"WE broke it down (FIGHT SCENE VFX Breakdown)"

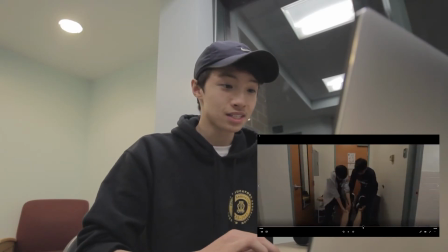(0:15)
Okay, so now moving on to the fight scene. Richard laid on a cardboard,
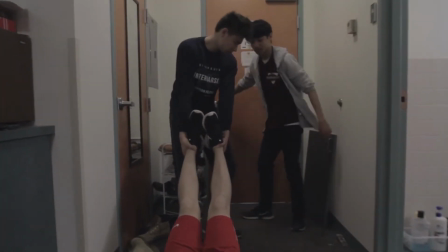(0:21)
a piece of cardboard so it was easier for us to pull him along and Noah stood on top of Richard the whole time filming.
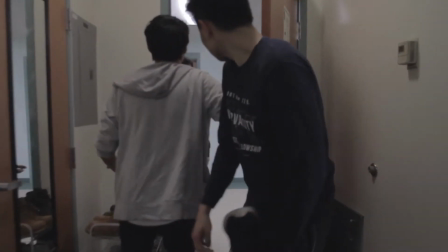(0:31) Where'd he go?
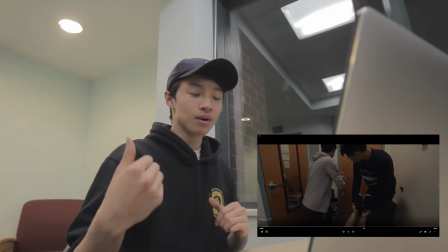(0:34)
This was kind of a difficult scene to film because of the fact the door would close if nobody was holding it open and we had to figure out whether or not Richard's foot would be there or not.
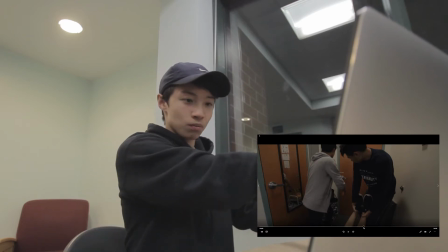(0:43)
So we figured the system out where Justin would be the one pulling and then he would hold open
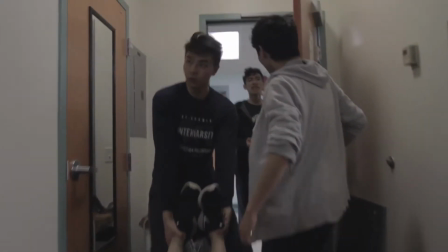(0:49)
the door while I walk through so Noah can step over Richard and go in and film me for this part.
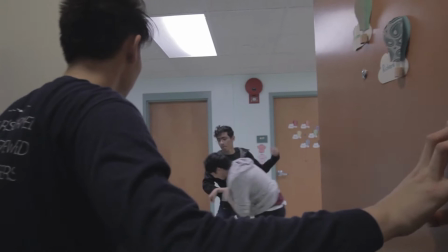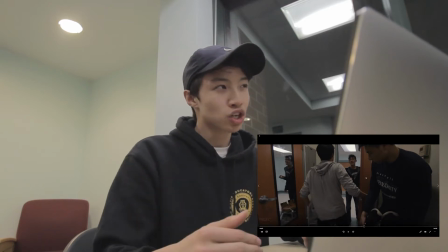(1:02)
If you haven't seen the Kingsman, there's this church fight scene where the camera just follows Harry.
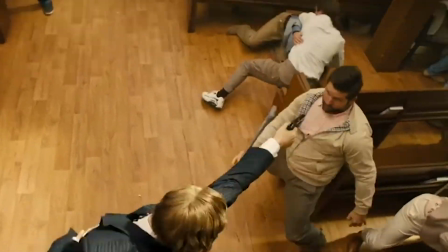(1:08)
We took a lot of inspiration from that because what we wanted was a wide-angle kind
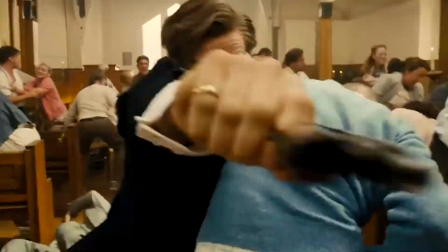(1:12)
of fight so we tried to mimic a similar kind of style and I also
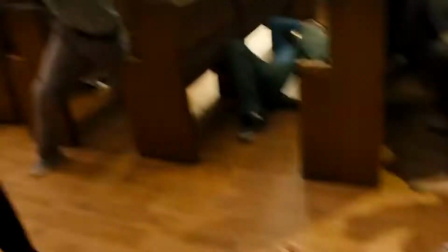(1:17)
increased the shutter speed to around a hundred we wanted it to be in the style of a one-take we used editing
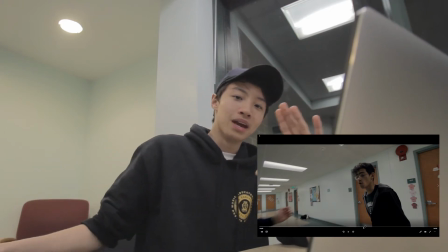(1:26)
techniques like Birdman where you would see the camera
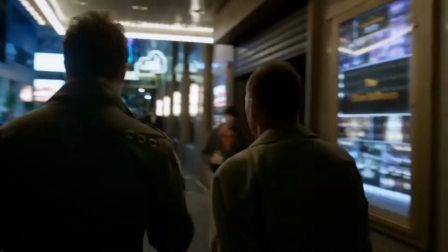(1:31)
swoop over and in the swoop there would be a cut so So it's called a whip pan.
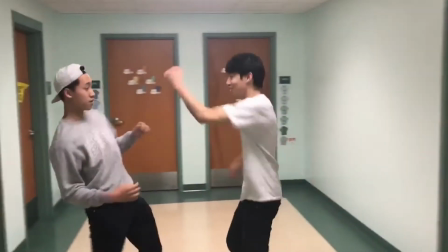(1:37)
How he wanted this scene to go down was Noah would record some of it and then he'd have to hand over the camera to me because of the fact that he was also in the scene.
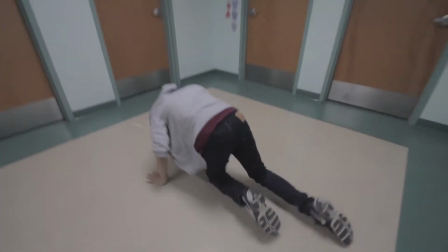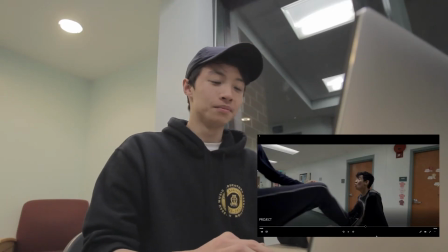(1:53)
Okay. So you can see right here, this shot, Justin's leg did not connect with Justin.
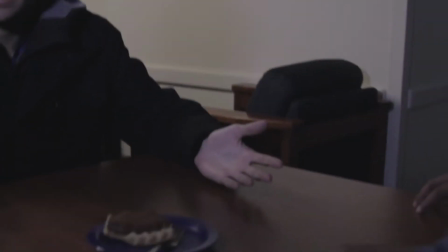(2:02)
They're both called Justin.
I don't even like chocolate. I don't even like pie. Why would you ever think it's me?
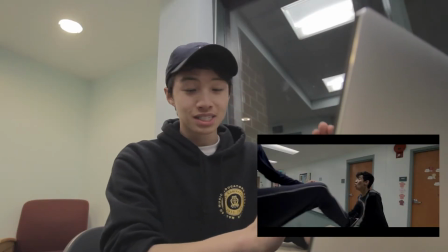(2:08)
But Justin's leg did not connect with Justin.
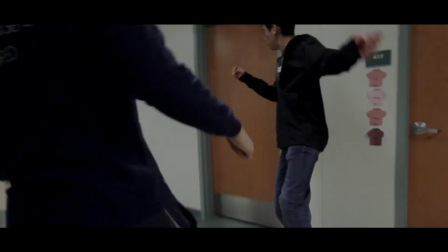(2:10)
I had to manually extend his leg out a little bit further just for a frame so you can kind of feel like there was a little bit of a hit there.
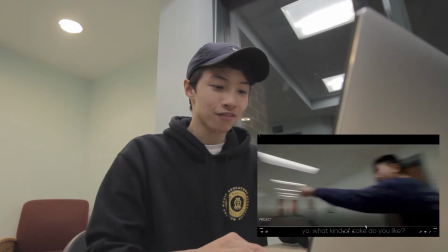(2:19)
So there's a little bit of stuff Kingsman inspired that I did here.
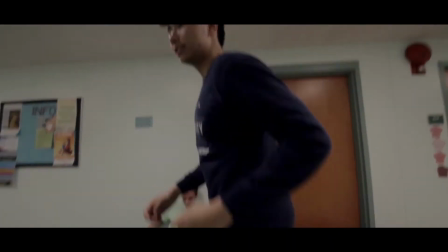(2:24)
Usually in the fight scene, you can see these really really like big zoom ins where it'll focus on some something or the camera will move along with the actor.
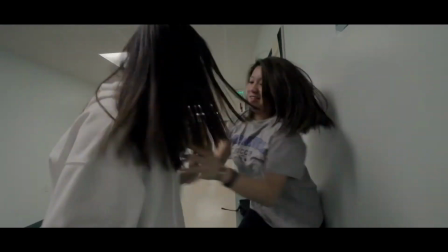(2:33)
And that's what we tried to do here, but most of it was done in After Effects or in Premiere Pro
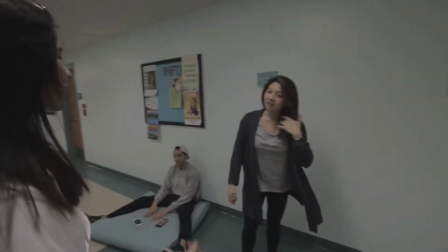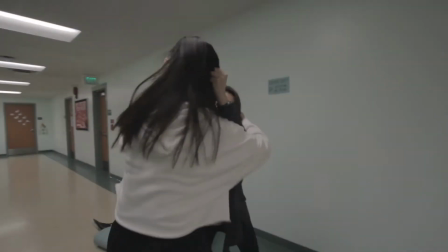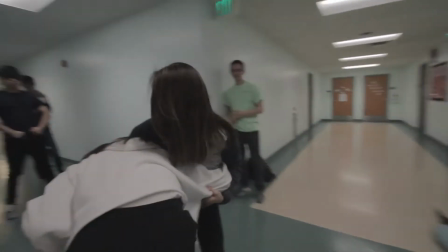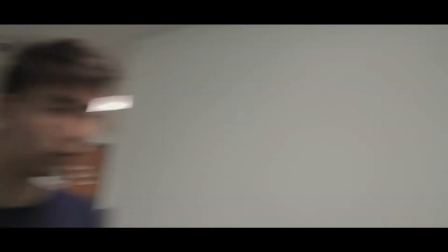(2:57)
This scene we had to shoot several times because we needed to do it all in one take because there weren't really many moments that we got to hide cuts in there.
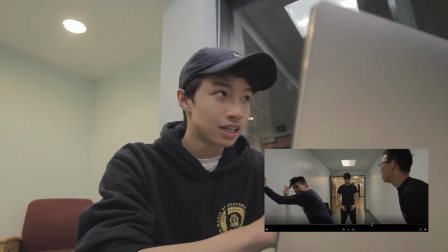(3:06)
The original choreo was that Richard would... Yo, what's up? Just got interrupted.
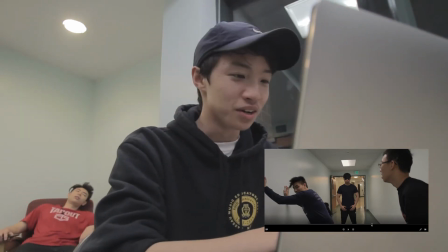(3:14)
Okay, so Justin came to join us for the fight scene breakdown.
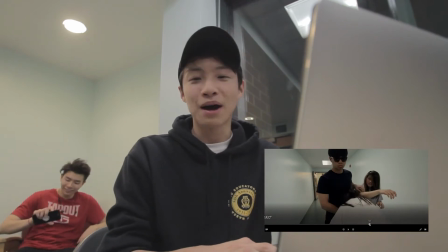(3:22)
Okay, um... Right now, I'm talking about this scene right here.
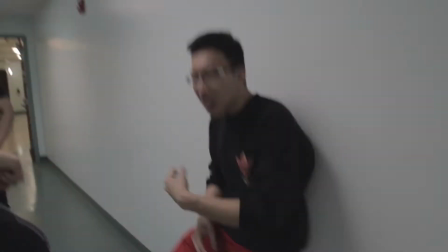(3:26)
When Richard pushes you, that's a new thing that we added into the choreo because of the fact that I needed to squeeze past you
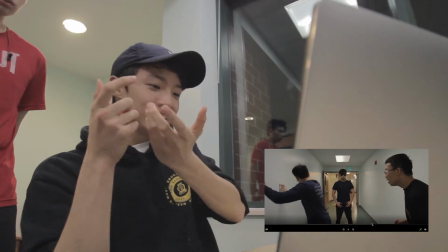(3:35)
and Richard like you were here and Richard was behind me and I need to squeeze in between you guys with the camera and Richard needed a little bit of
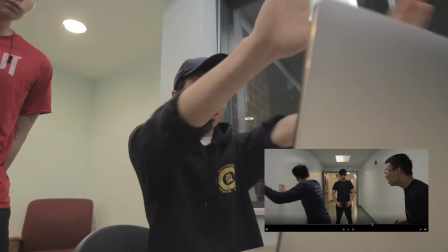(3:43)
a buffer so he had to push you
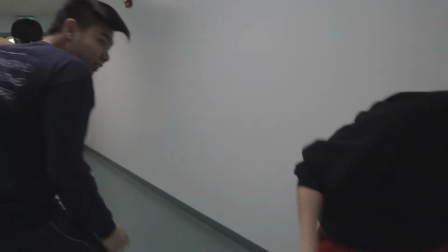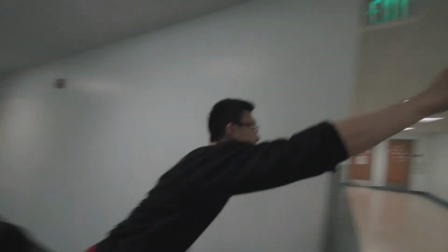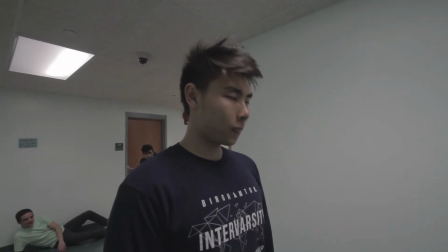(3:57) Okay, three, two, one, action.
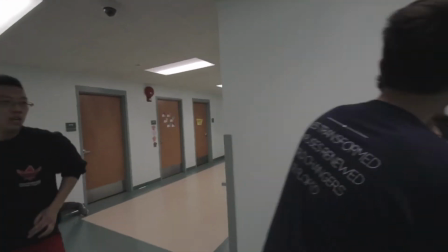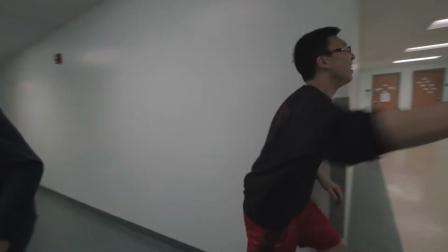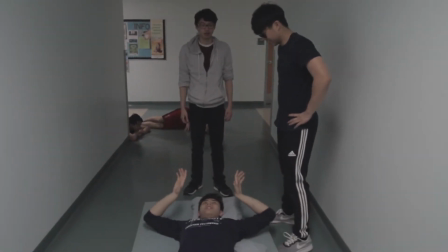(4:12)
All the falls were done on mats. We had this memory foam mattress that we put pillows on top of.
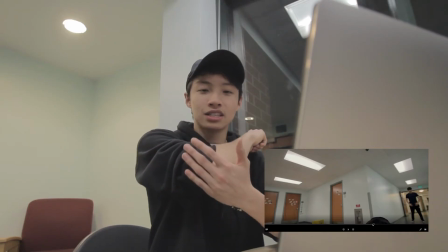(4:18)
And as long as there wasn't one point that hit too hard, you were good.